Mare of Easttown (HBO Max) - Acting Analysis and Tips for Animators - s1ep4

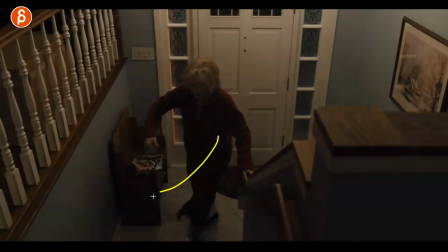[17:15]
If it's a young person and I'm in a hurry, you're going to run up the stairs. but she can't run so she's doing whatever she can within her limitations of
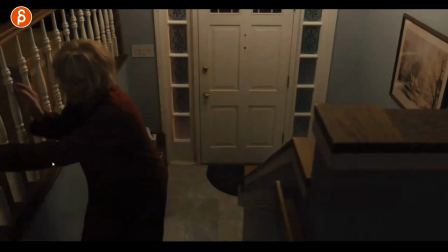[17:24]
mobility and age to communicate I want to get up there faster and this is why I love sets this all of that right
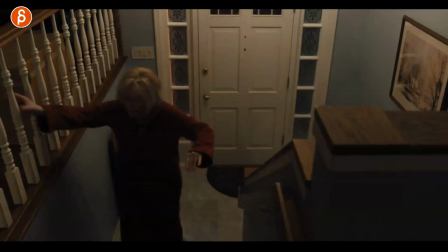[17:32]
so this is basically the stairs is the conflict this is what I tell my students a lot if you have a character it's interesting to present the character with a problem
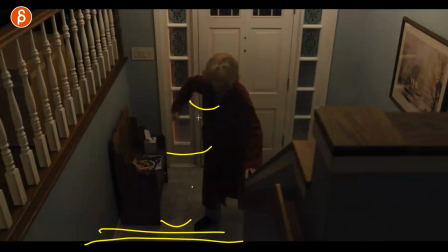[17:39]
or conflict and the character who sees this then has to make a choice to fix this problem and those choices reveal character
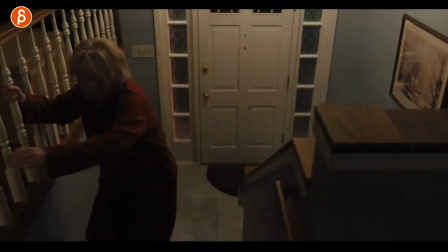[17:46]
or whatever you want to do in terms of just the interest of this and I like this so this whole set the setup of the stairs and her wanting to
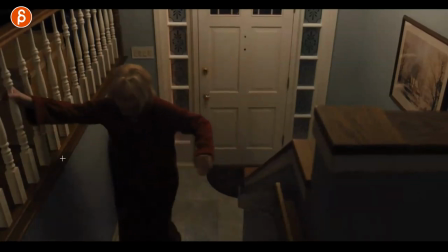[17:53]
go up there because she's in a hurry now this is giving you the option for you know asymmetry in your posing just something funny it's just really interesting in terms of options that sets and props and give you this is why I'm harping on this on so many of my acting analysis tips that I just love sets and props because of the opportunities that it gives you in terms of the characters their choices their reactions posing this is to me so much more interesting than having a character in an empty scene. As always, there are many shots out there, animation shots, where characters are in an empty scene, and it's a fantastic shot. I'm not saying it's impossible, but if you're looking for inspiration, more ideas, a springboard to do something else that's potentially more creative, I will look towards sets and props. And speaking of looking, if you looked at this and thought, that's cool, that's interesting, I want more of this, and you want me to help you with your awesome shots to make them even more awesome, you know the drill at the end is the segue into my workshops. Link in the description with all information you can sign up at any time and speaking of time as always thank you for watching till the very end i appreciate your patience that you went through the whole clip till the very end and that is that and now that you watched the whole thing you feel like that's kind of interesting i don't want to miss the rest of those uploads hit that bell when you hit subscribe so you get notifications about all my uploads and that is that the pitch you know how it goes so thank you thank you for watching and i will see you in my next upload